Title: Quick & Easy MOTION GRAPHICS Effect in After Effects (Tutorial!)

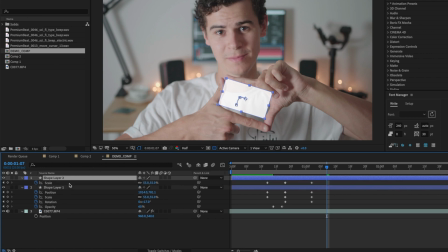4:09 Let's scale this up just a little bit. I'm going to unlink the scale here, make that just a little bit bigger, and then we can get rid of the fill up here.
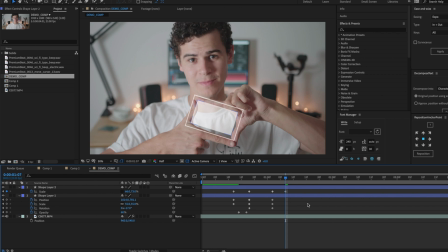4:19 And let's add a stroke just to make that looking a little bit sort of a little bit more technical.
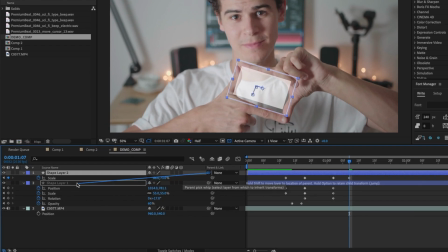4:26 Now I can parent this layer to this layer, and now if I move the layer below, the layer above will move as well, and that's obviously what we want to achieve with the layer on top. So I'm gonna click the layer above now as well, hit U,
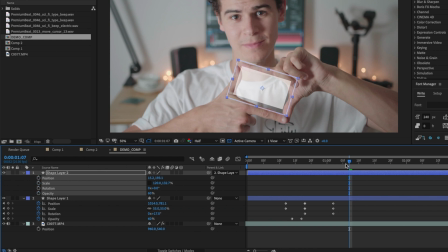4:42 and just get rid of all of the keyframes for that layer, and it means it will follow it around.
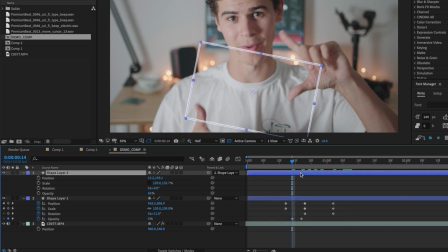4:47 But I am also just going to copy over that opacity keyframe as well, just so we can see that that is all looking pretty good, as you can see. So
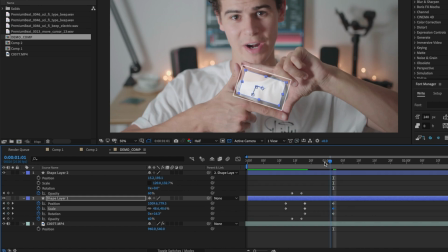4:59 I'm just going to adjust this ever so slightly again just to bring down that overall size. You can see that's looking pretty decent at the moment.
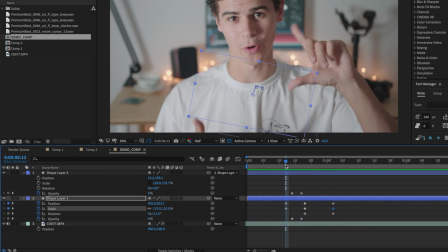5:07 There's some finishing touches that we'd obviously need to make to this.
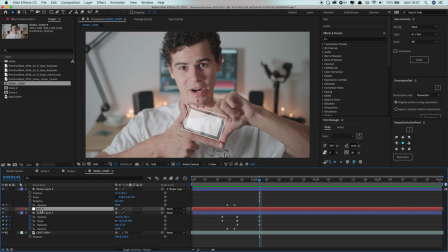5:10 But I'm actually going to create a null object now to actually just control the position overall of this shape.
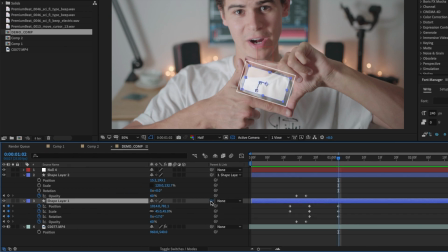5:18 So I can parent this layer, the sort of main shape layer, to this null. Now I'll hit the P key to bring up the position keyframe for this property. So we can go along to where we see here. Let's hit the position keyframe and we can skip along,
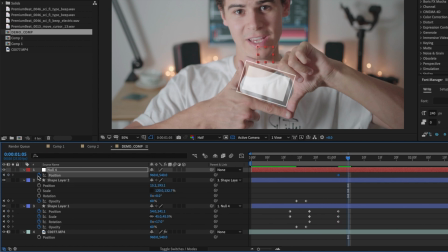5:36 hold command and then arrow to see where my hands are moving, and I'm going to shift this down accordingly, just like that. Skip ahead a few frames. So as mentioned, you could sort of do this
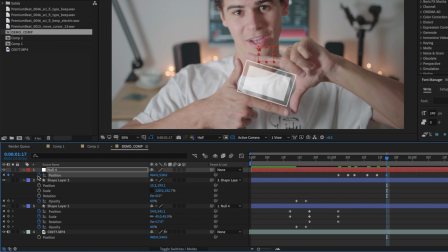5:55 by using the actual tracking feature within After Effects, but I just found for this technique it was easier to keep it sort of a bit more run and gun. That's done the sort of most significant movement of my hand there. So let's just have a little watch of that back.
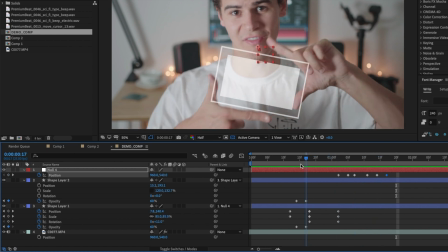6:10 There we go. So you just get a little wobble of my hands. It just helps sort of build the overall effect, just like that.
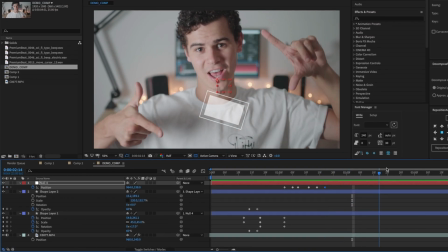6:18 And then what we can do is we need to sort of go and expand it really large according to my hands as well.
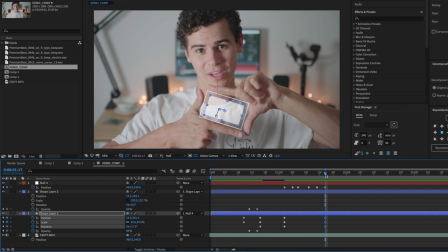6:25 So let's put a keyframe in place for the position, scale and rotation.
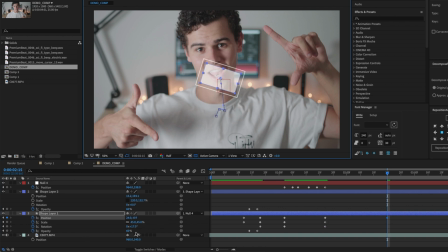6:31 And then we can scale that right up.
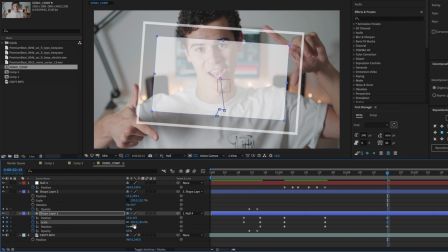6:39 And I have found that it doesn't need to be sort of totally accurate according to where your hands are, because you're sort of doing it in
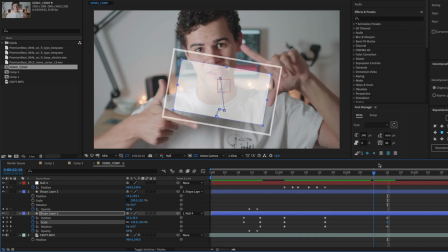6:49 coordination with the hands. It just sort of needs to be roughly where your hand position is and the effect will sell.
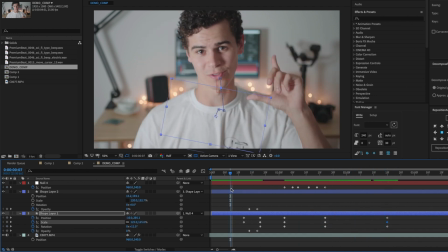6:54 So let's have a look at that now.
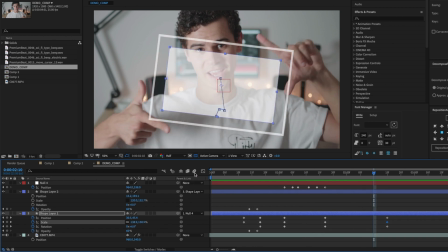6:58 And as you can see, that is already looking pretty decent. So I'm actually going to, as a bit of a sort of final step for this animation,
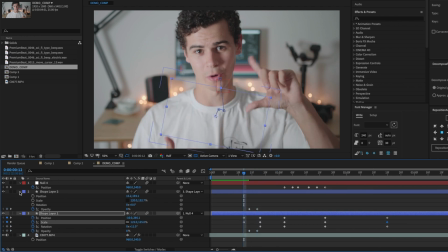7:07 I'm going to toggle motion blur on for this animation. So we'll see how much that affects it as well. Let's have a little look of that back.
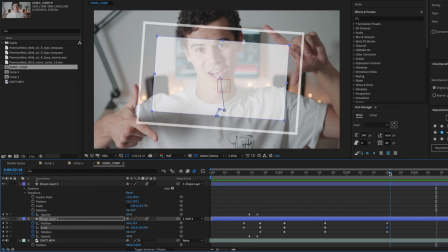7:22 That is already looking quite a lot better, which is great. So let's sort of go along a little bit here, put some additional keyframes in, and then
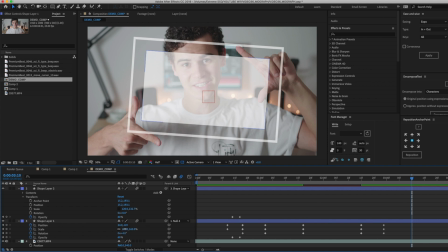7:39 you can see here my hands sort of move in just a little bit as well. Let's move over the positioning ever so slightly, so it's sort of tracking in, and then my hands sort of animate down, so, or move down, so we want the animation to match that as well.
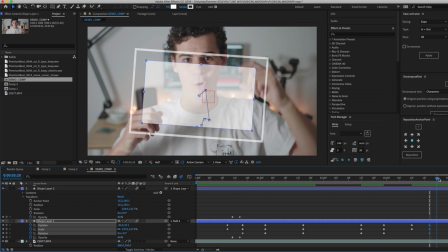7:56 So let's put some keyframes there.